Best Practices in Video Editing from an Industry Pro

the best way to think about it is to have overhead shots here and here
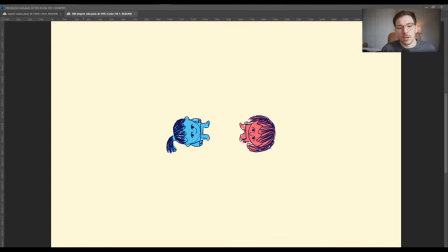957s
we have these two ladies they're looking at each other and in our experience we're going to have a camera which is our wide establishing shot and it's right over here so it's on this side and once we do
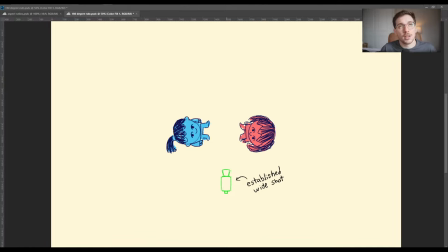971s
that that creates a line straight down the middle between the two characters which is our 180 degree line we then have when you guys saw what we just watched we have the other cameras that are popping up
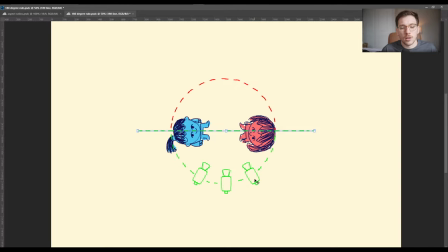988s
and it is left middle and right and this one is shooting towards her this one's shooting towards her and this one is the wide shot the rule of 180 degrees
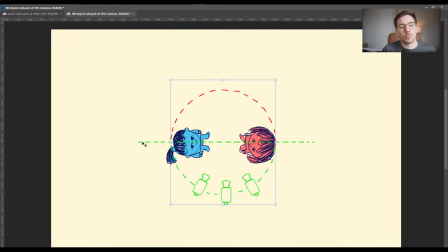1000s
is that you never want to pass this 180 line that we have now because as soon as you kind of move things around it will be confusing to the viewer as to where the people are in space and
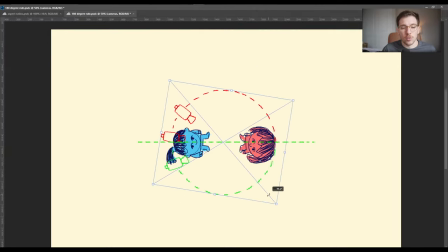1019s
as soon as you kind of break this and go over it you then add a place of uncertainty for understanding how the conversation is going and so if we go back to the thing that we just watched i can actually show you
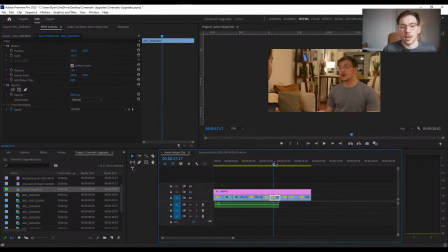1034s
that i started breaking it after this clip and it gets very weird so audio is not important um we can actually blow this up
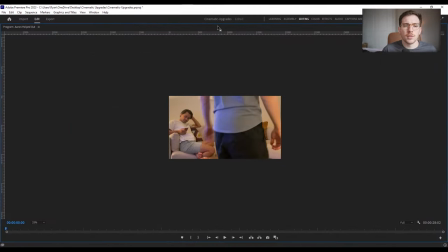1043s
a little bit um let me see if i do this as full seas that's my butt um and we'll do fit all right so let's see
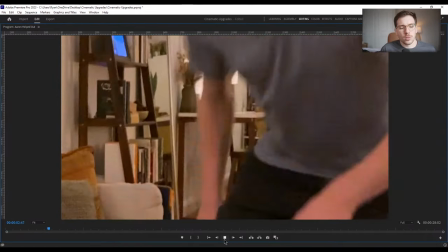1054s
so looking at this with the understanding of the 180 degree rule we did
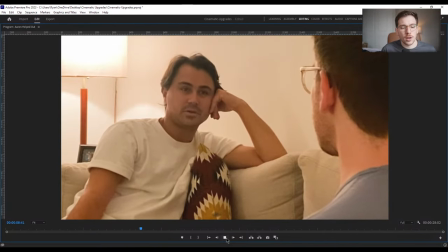1059s
a wide shot we did a right we did left um then we're going to go back to showing
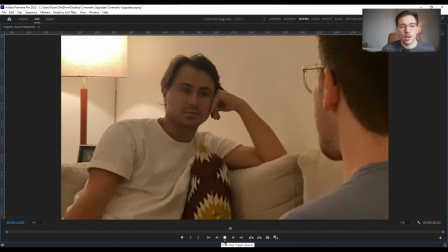1065s
and we still have not passed that line we're on the right we're
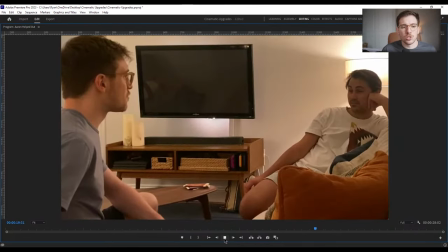1071s
on the left but then we start this moment which is suddenly we have passed the 180 rule and suddenly it's confusing because
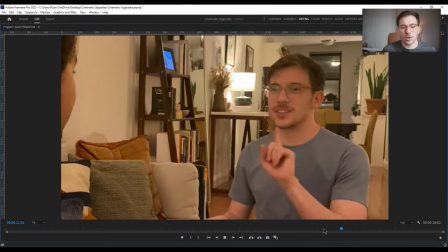1082s
why all of a sudden are you kind of turned around and then it switches and it feels
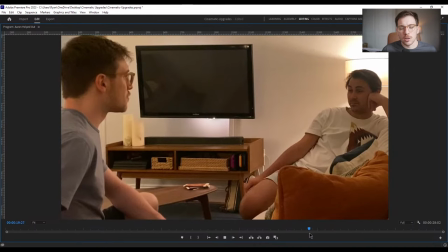1087s
like a different experience um now you
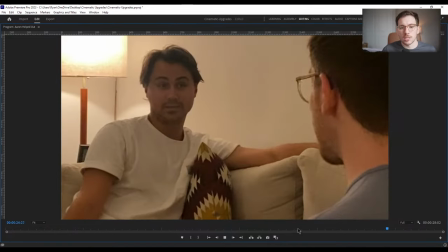1092s
can sometimes break this if you want something to be going on like you want to make it
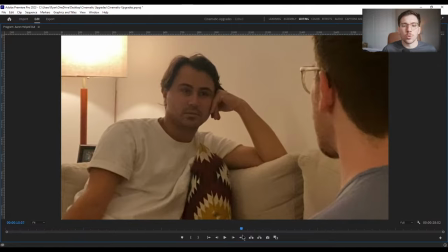1097s
feel uncanny uh but for the most part this feels way more
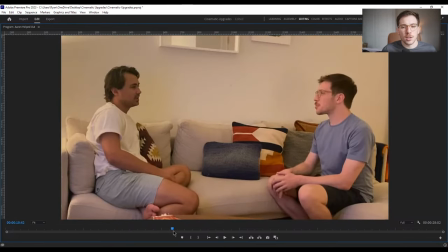1102s
natural to the viewer because they can say ryan's on the right aaron's on the left and we never have to worry about the idea of
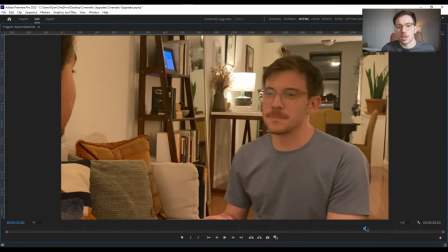1110s
the positioning of people as soon as you kind of start doing this you also start running into the way of an issue where maybe it looks like the
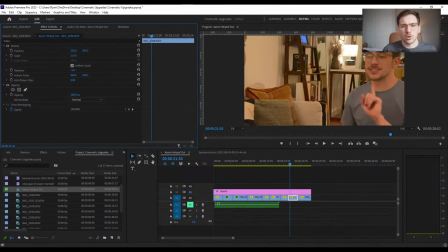1118s
people talking are also um facing the same direction so
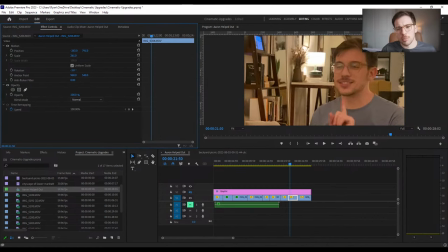1123s
like say say we blow this up here and then we go here
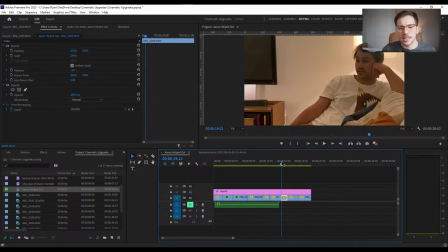1127s
and we blow it up here um when it goes back to back it doesn't look like aaron and i are talking to each other it looks like maybe we're talking to
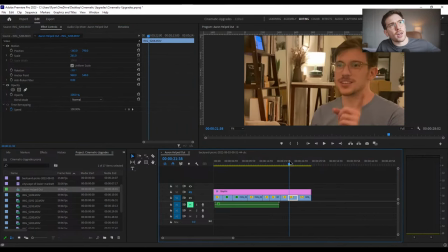1136s
somebody together at someone else rather than with one of each other
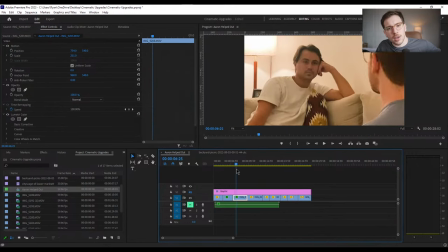1141s
um whereas when you go here and we have the establishing shot it goes back left and
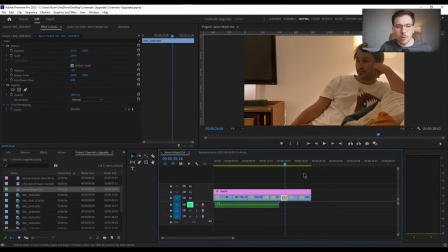1146s
right um super simple but makes waves of
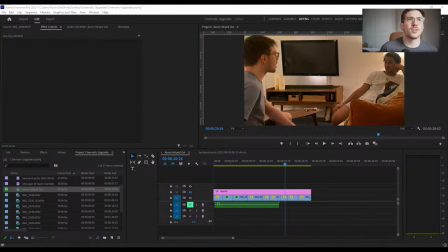1152s
difference um feverly says it feels like we should have been focused on the tv with the break in 180 um oh yes exactly all of a sudden it feels like you're then uh focusing on my brick of a tv uh and it
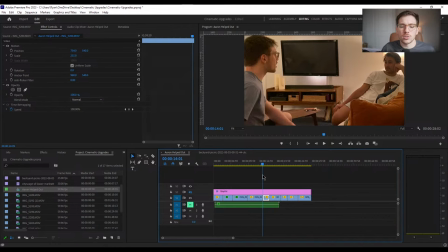1167s
feels like it's shot at different times as well so you also want to focus on the idea that the sight line is there you can see that in
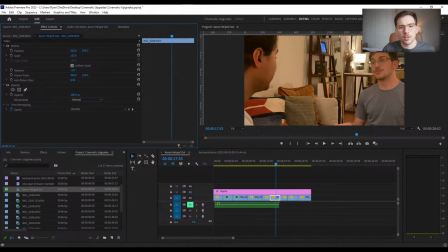1174s
these shots we also have um aaron um kind of in the foreground even though
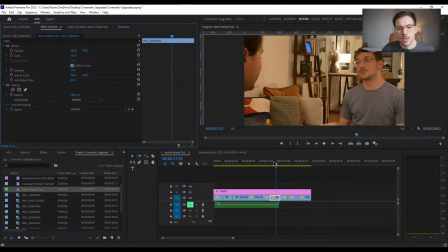1179s
he is not the focus and in this case um the focus is on me and my reaction uh but another way to really make your footage feel authentic
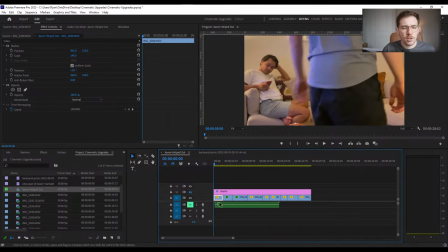1189s
is um if we go into here uh there are a